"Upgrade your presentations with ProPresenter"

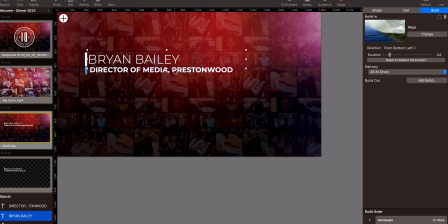I've set each of these to automatically occur when the slide is fired.
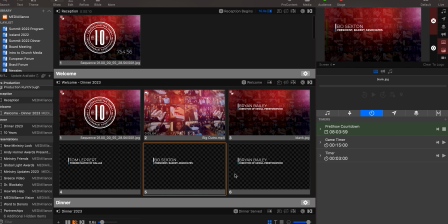For the subsequent titles, I just copied this one and then changed out the text.
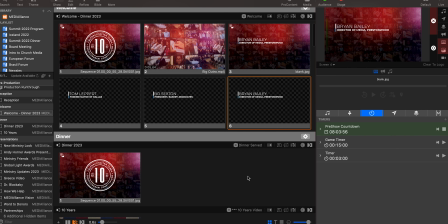Since the background stays the same for each of these, I chose not to include the background in these 3 copies. But it would have worked just as well if I had left the background there.
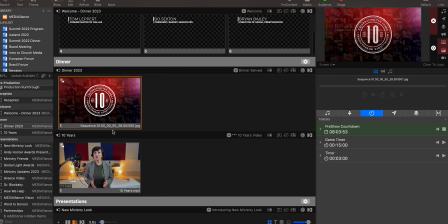Next, there's another still image of the event graphic that showed while people were eating.
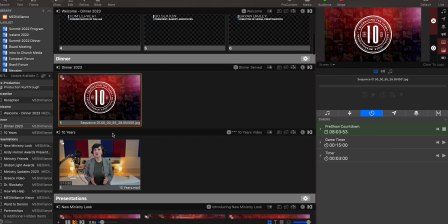To conclude this time, I showed a short video of Media Alliance's international partners.
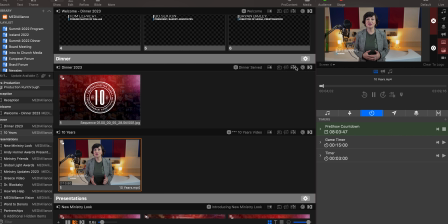For the sake of time, I'll move the video forward using this playback section on the right.
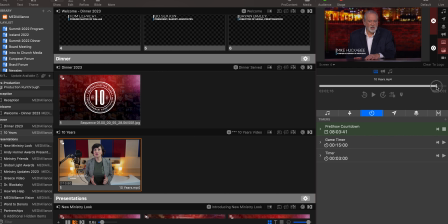At the end of this video, I added a transition with a logo animation that I built in After Effects. That way, as each video ends, it takes us back to the same look, and things feel cohesive.
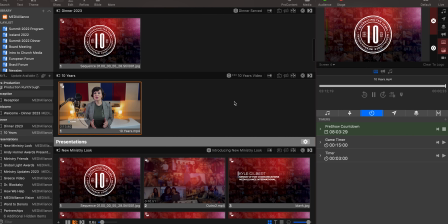In this next section,
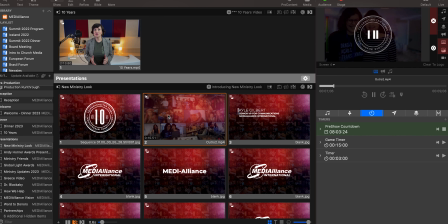I again use a piece of video to create some interest on screen as I would be walking up on stage. During this time, I introduced the small change we're implementing to the name and logo of our ministry.
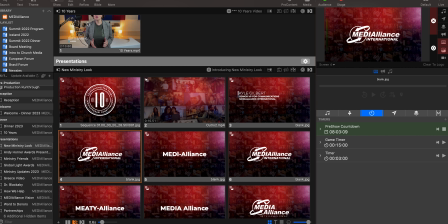Each of these is either text or transparent graphics that are dropped on top of the same background in ProPresenter.
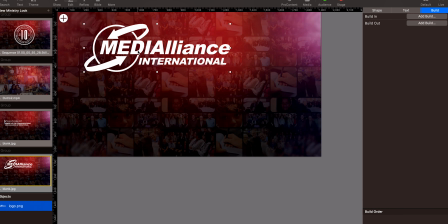Much of what you see in the rest of this presentation was created in the very same way as these elements, including a map section at the end.
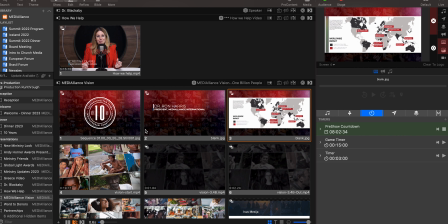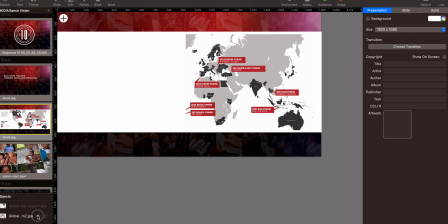You can see here I've added an animation to a white box and then animated that map graphic onto the screen after that transition.
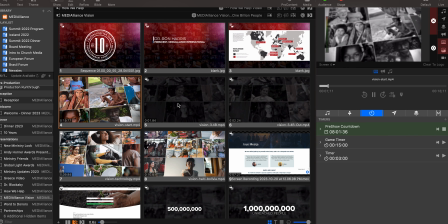Here towards the end of the event, I once again took one longer video and cut it up into multiple sections that could be played through to match the points of the presentation.
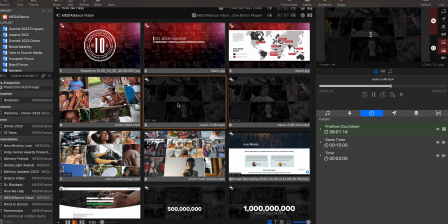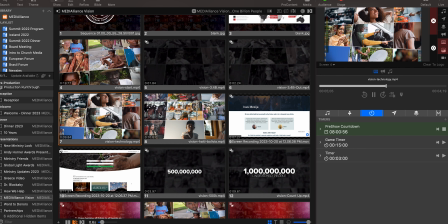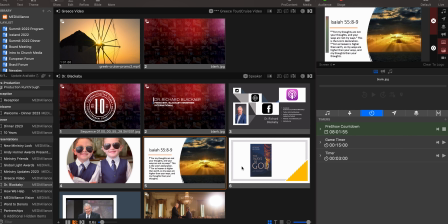Since we had a guest speaker with PowerPoint notes, we imported his presentation into ProPresenter so we wouldn't have to change programs. In our video studio in our office, we also used ProPresenter to run video intros, outros, and lower thirds,
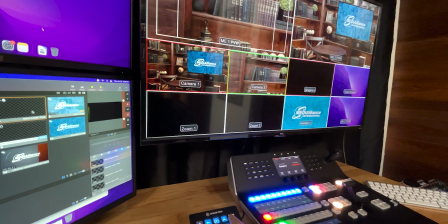reducing the amount of post-production that's required after each recording and speeding up our workflow dramatically. It's also worth mentioning here that ProPresenter can be set up to send different looks to different screens.
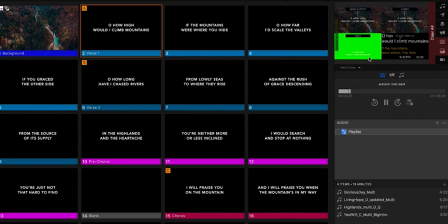So you can see here in this instance, you could send just lyrics to one screen,
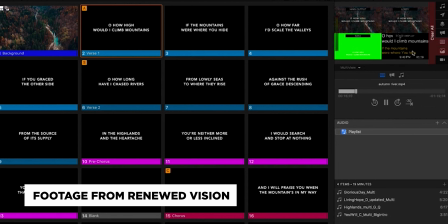a lower third lyrics with video to another, and announcement slides to a third. And at the same time, you could show the presenter's notes or worship lyrics, or even a clock to another screen as a confidence monitor.
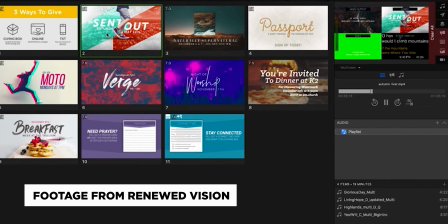This setup is completely flexible so it can accommodate many different scenarios
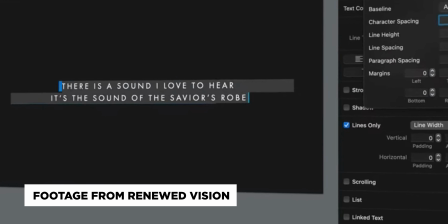and even supports blending multiple projectors into one large screen. Altogether, I hope you can see that ProPresenter allows us to integrate many different media items together so that we can create seamless and visually interesting presentations. And hopefully this will give you some ideas on how you can use this software or even another software to achieve some of the results that weren't possible to you beforehand. Fortunately, there's a free 1-month demo of ProPresenter that's available for you to try out. You can get a copy by going to renewedvision.com, and I'll add that link in the description.